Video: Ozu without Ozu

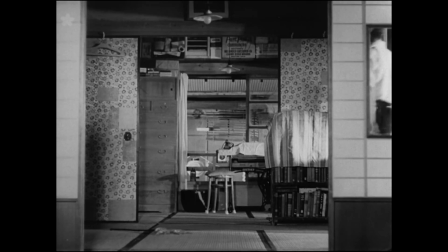Their shapes become variations of each other.
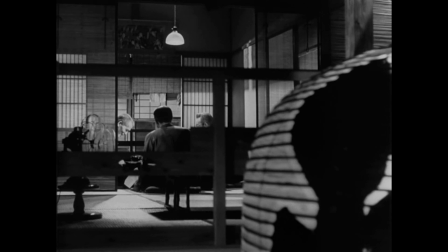Ozu is a part of the genome of cinema history, and the history of cinema is full of his coded zones.
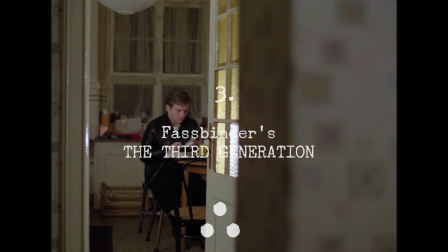Fassbinder's The Third Generation, where Ozu's deep shots combine with pan and tracking shots.
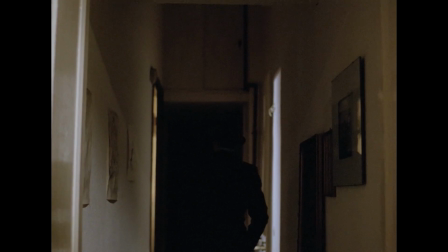A complex story about the terrorist group that you don't necessarily need to understand.
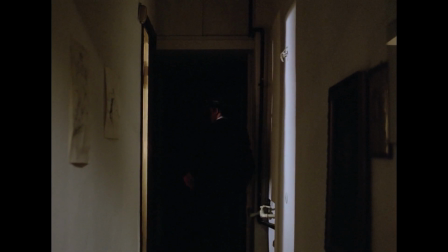The texture of the image makes us nervous enough.
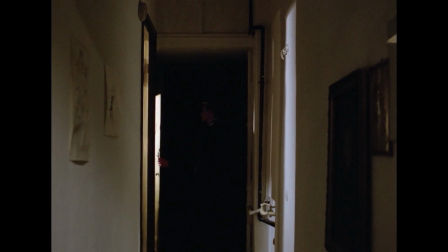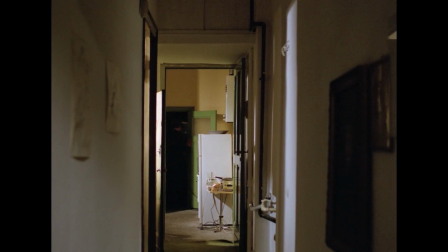Ganz hübsch hier reich. Aber so in das Beste an Berlin. Haben Sie Hunger?
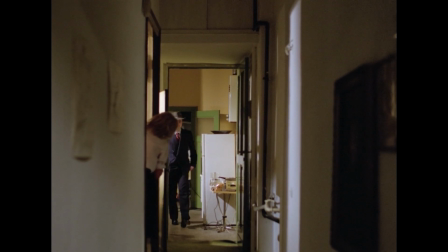Nein, danke. Ich esse wenig.
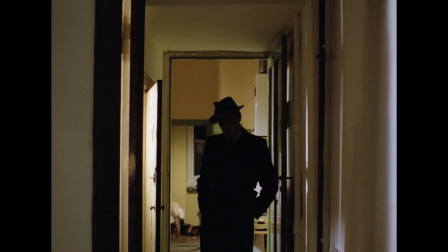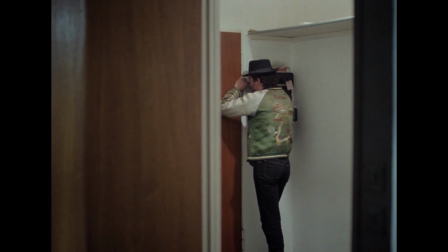Ich bin in Afrika abgegeben.
And again, overlapping textures, elimination within movement, and the color palettes narrate the film.
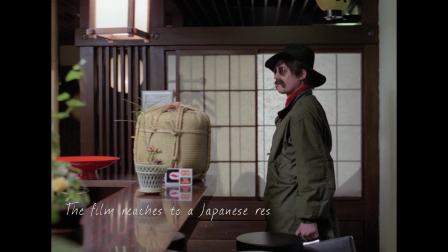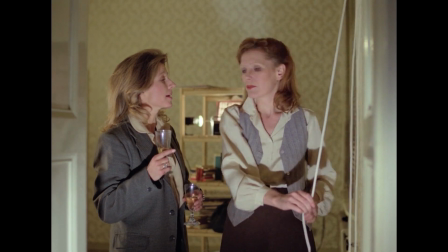You can ignore the narrative motivation of the movements.
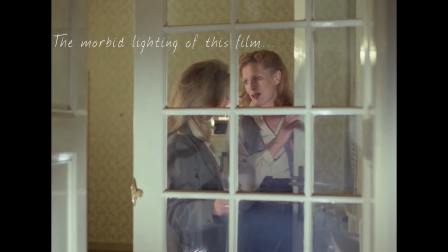It's as if the characters are moving to just walk through and constantly add to the lines.
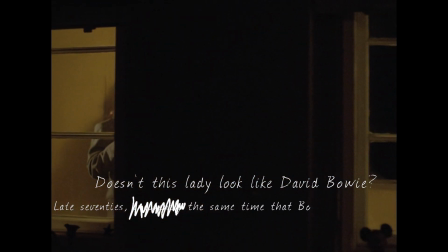Du hast sicher davon gehört, groß und klein, das Neueste vom Brutto Strauß. Ach, mein Gott, du ahnst nicht, wie sensibel er das Leben einer Frau schildert.
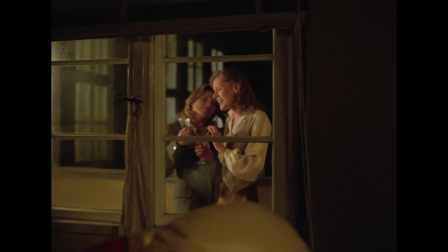Und die Schaubühne. Na, du weißt ja, exzellent wie immer. Und perfekt natürlich.
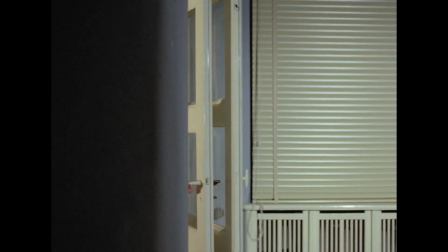Ausgefeilt ins kleinste Detail. Oh, Hilde, du hast eine neue Bluse. Mein Gott, ist die schick.
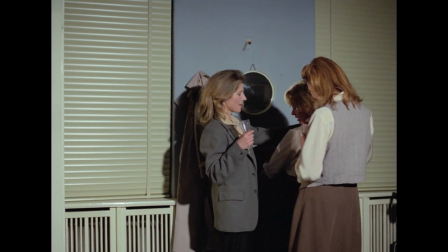Oh, und so kostbar, das sieht man gleich. Tja,
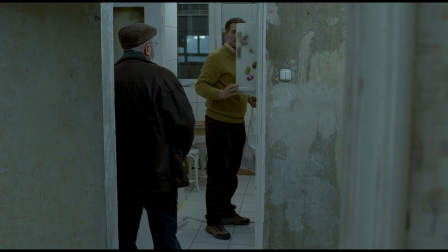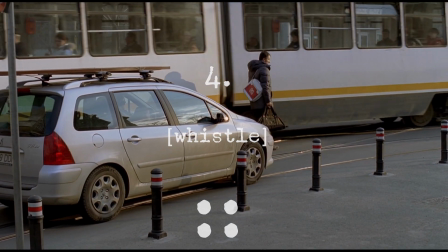Christy Puyo's Aurora takes the path of abstraction to its extremes.
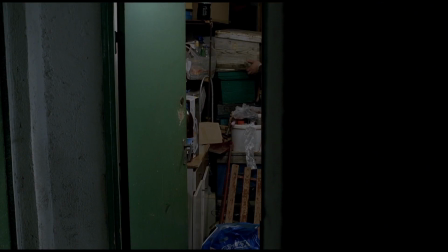Aurora and her twin Sierra Nevada are meaningless titles in the context of the film,
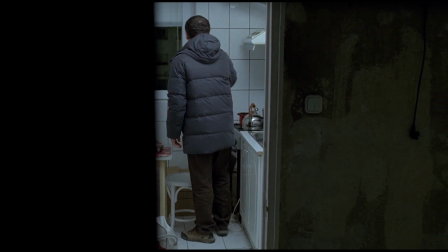just like Ozu's titles, a combination of a tendency towards abstraction and not taking the name seriously.
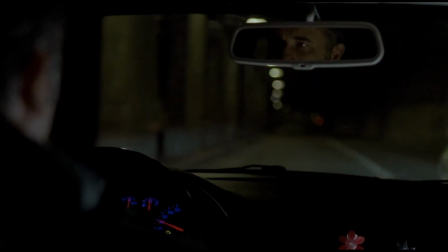The main character is a shadow of Jeff Costello in Los Samurai.
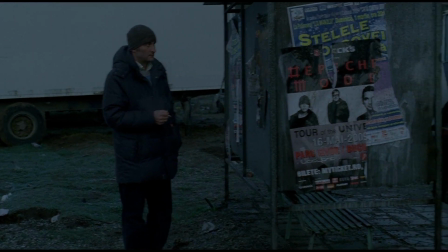Puyo as the main character is a code for us to know that this is all a joke.
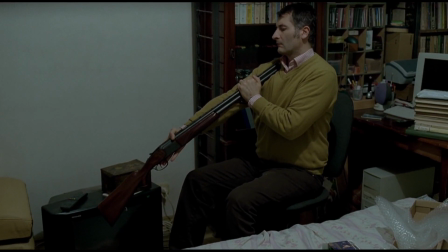Aurora takes the path of character abstraction to its extremes.
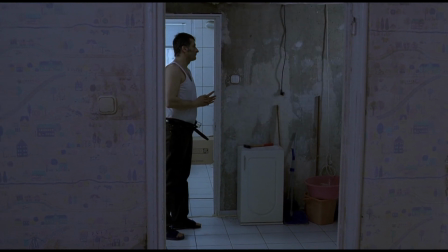Convert them to moving lines, to color spots.
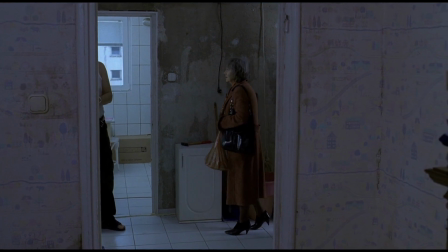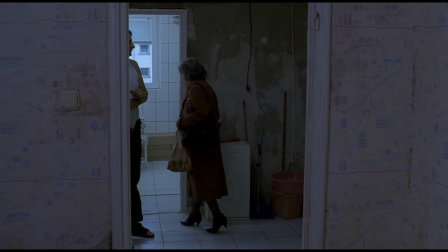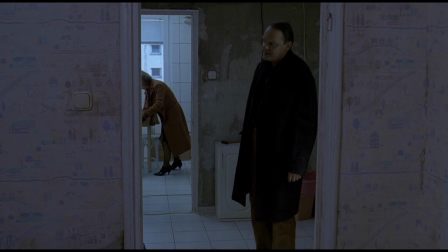Ce mai faci? Cum merge cu pompa? Păi tu nici nu te-ai apucat încă?
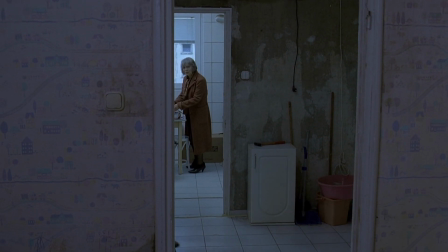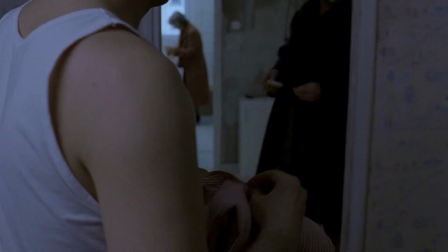Auzi, unde ești? Trebuie să te duci la bricosturi, să iei niște șpacuri, ca lumea.
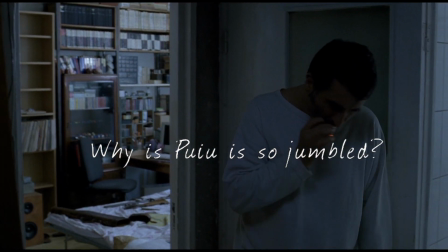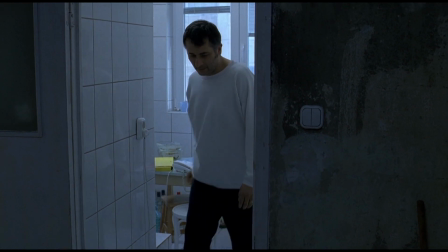The moments when the character dissolves in the color palette of the scene by moving.
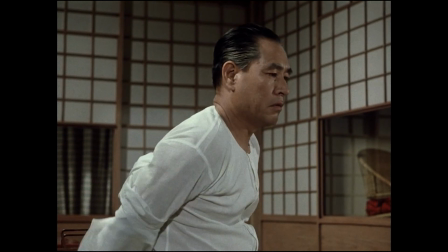Just like this scene, the man takes off his clothes to blend in with the color palette of the scene, to be dissolved in it.
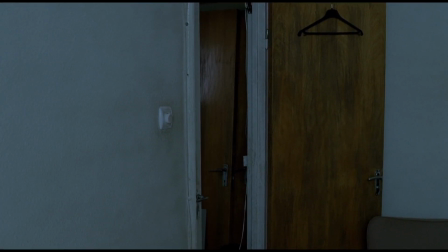A minimalistic design, a compact duplication of color and pattern.
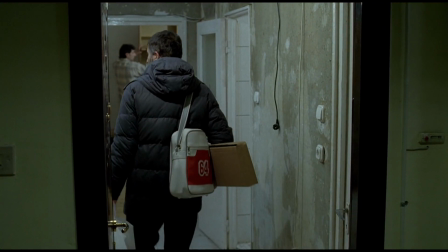The film is screaming on what we have to notice. The man in the depth of the frame manipulates the lines just before our eyes.
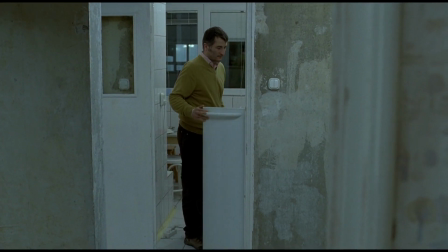The refrigerator door opens to intensify the square pattern.
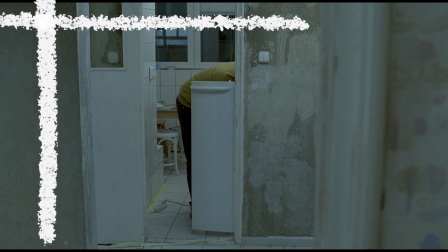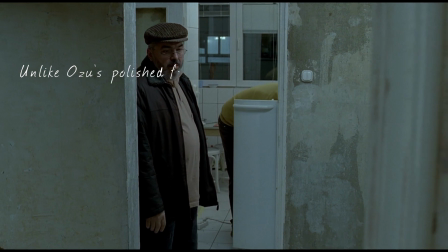Unlike Ozu's polished fantasy world, Aurora can come across merely as random and sloppy.